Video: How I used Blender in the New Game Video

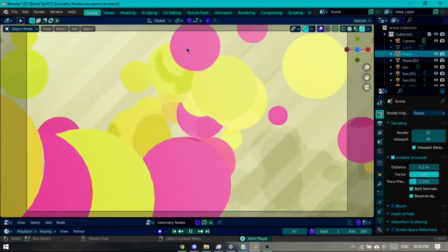So this is the project file, right? We have like a few random circles right there, right there. We have it flying around.
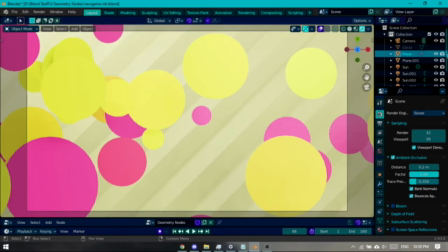It's right there in Eevee.
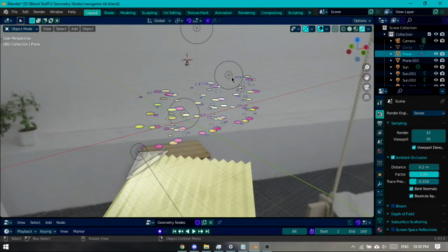And as you can see we have a few lights there, one for the background, blah blah blah, so that we have an actual depth and shadow and whatnot.
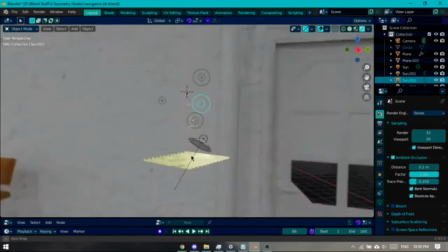And also we have an HDR in the background. Just as a fill light, I guess.
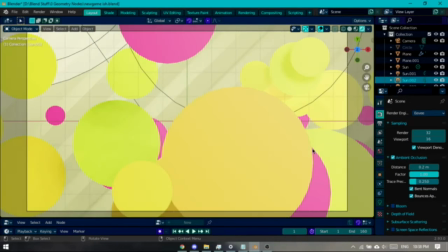I think I got this from HDR Haven, obviously. obviously so let's get to the interesting tidbit i'm sure you could like talk about lighting and all that
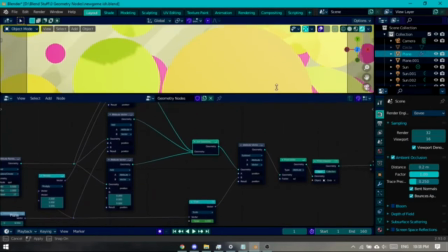but i'm sure what you guys came here and what and why i asked you guys to come here is this is this geometry nodes as complex
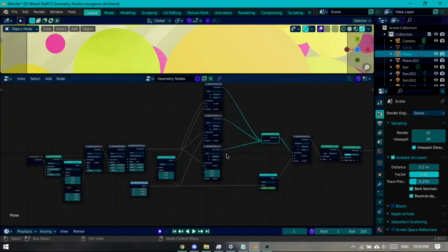as this looks right as complex as this looks is is actually very simple like anonymous i know i'm saying that like i'm mumbo jumbo here saying like the redstone is very simple or or whatever no it's actually it's actually quite simple when you actually when you break it down so just let's isolate
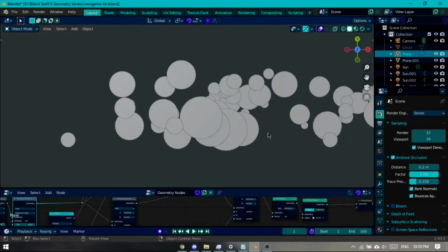the thing and set it to there so what i did was as
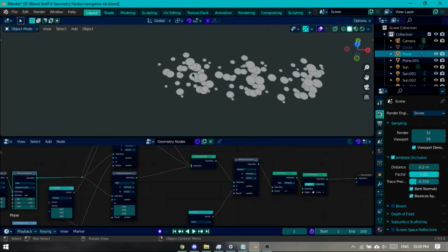you can see you have if you paying attention there are like three repeating patterns right
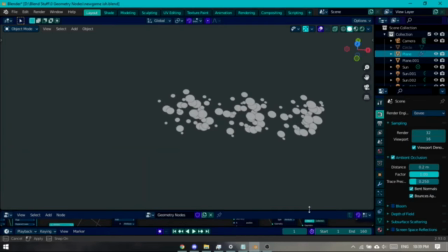and that's because and that's the way that's how i made it look i make it i made it repeat
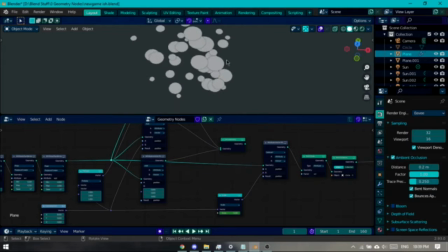so what i did was this is so it's as simple as it gets it it scatters a few circles and then i could like control like
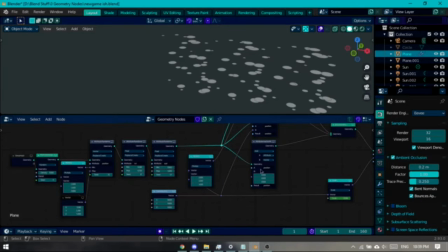how far like the range and what and whatever i could control the size and then i just simply just duplicate it three times try and move it
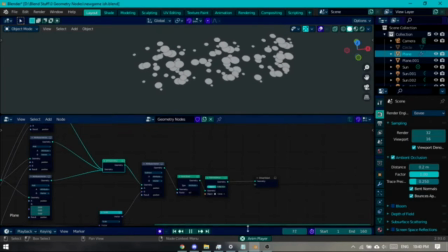to the right and then just have the android animation symbol just scrolls it there to the right that's it that's that's that's what this is
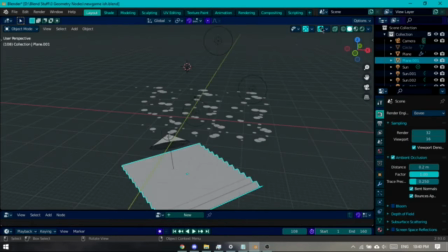and if you see the background here this is just like a thing i modeled very very simple and then one thing that i actually do is actually animate
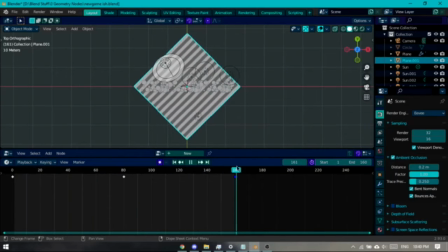the x scale so it scales up and scales up and down like an accordion i think it's i think it's like a nice touch for sure for the thing make it a bit more lively even though it's like in the in the final in the final render it doesn't actually show up that
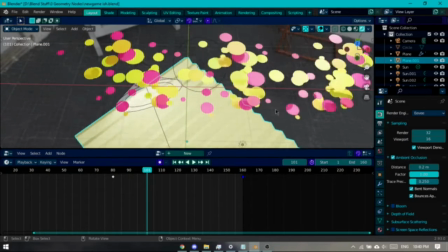well yeah i think it's still like nice so you might be wondering since like i have two versions one for ko and one for hifumi so do i have to like re-render it two times since
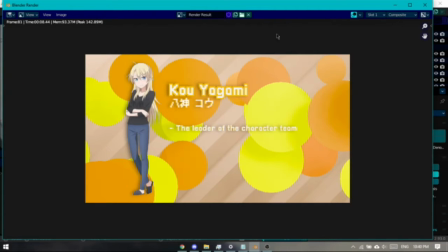like you know let's let's re-render this let's render it let's render this right it's about
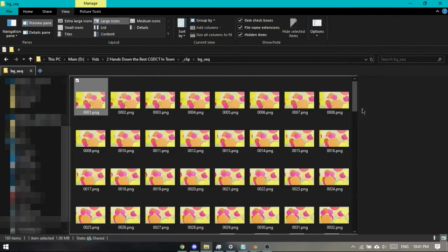It's about 8 seconds per frame and there are 160 frames so do I have to re-render all of this twice?
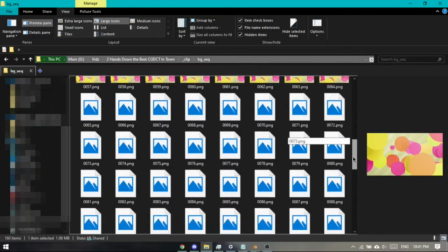Well, no. That's what's coming up next. It's just the compositing.
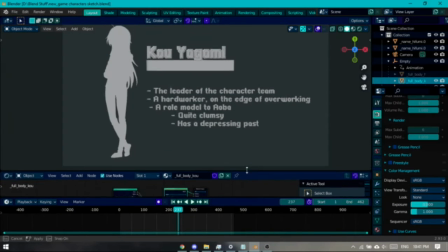But before we get to the compositing, let's go to the animation here because I think that this is quite interesting to look.
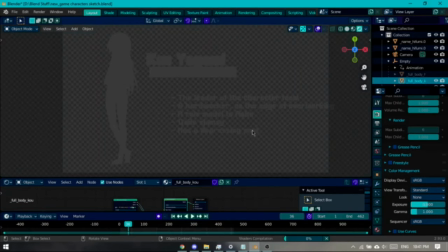So, what is this like? We have Kouyagami right here.
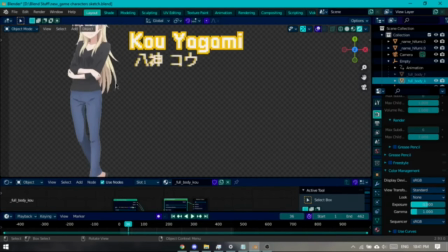The image I found for Hifomi was L2 transparent but not for Ko so I have to manually erase the background.
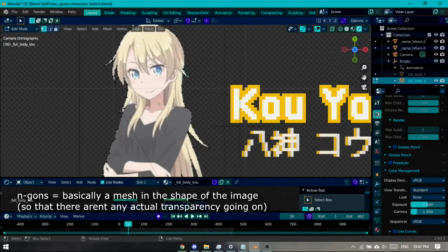The reason why I didn't do this in Photoshop is because apparently NGONs are much more efficient than alpha planes so I just did that.
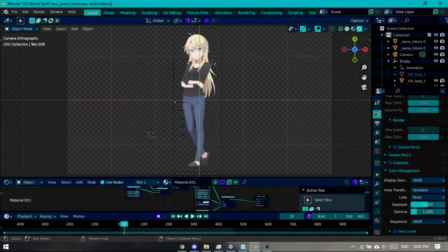So here is everything, right? You have Ko there, I think it's a group because I also have Hifomi right here.
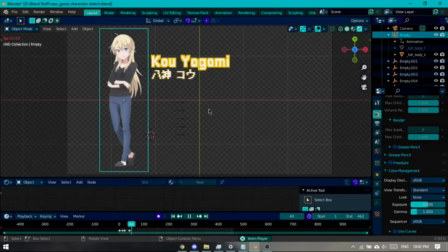Yes, I have her too. And you have text flying out. And you might be thinking that I actually keyframed both the position and the alpha.
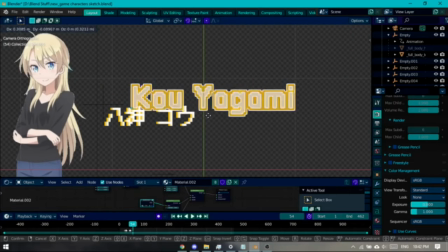But what I did, I only keyframed the position for the alpha, I've set it so that the further away from the destination,
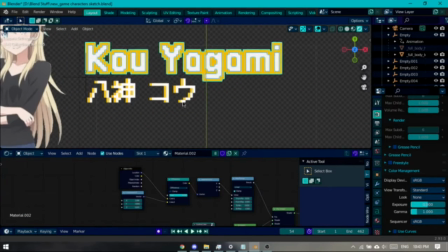the less, like the less opaque it becomes. And that saved me a few steps in this keyframing process because I don't have to like do it twice.
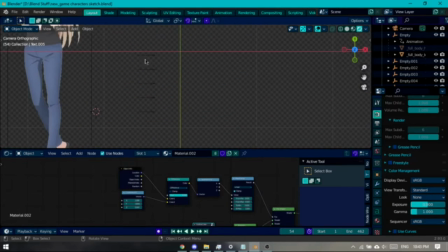I just need to keyframe one thing. And same thing with the bottom part actually. Like almost all this.
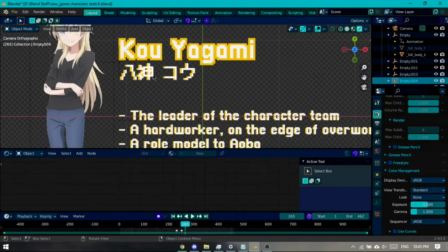Yes. Also here, oh, also about this Japanese text, right? This is an alpha plane.
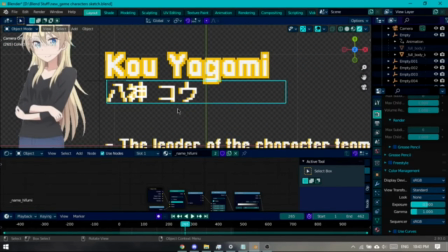This is an alpha plane.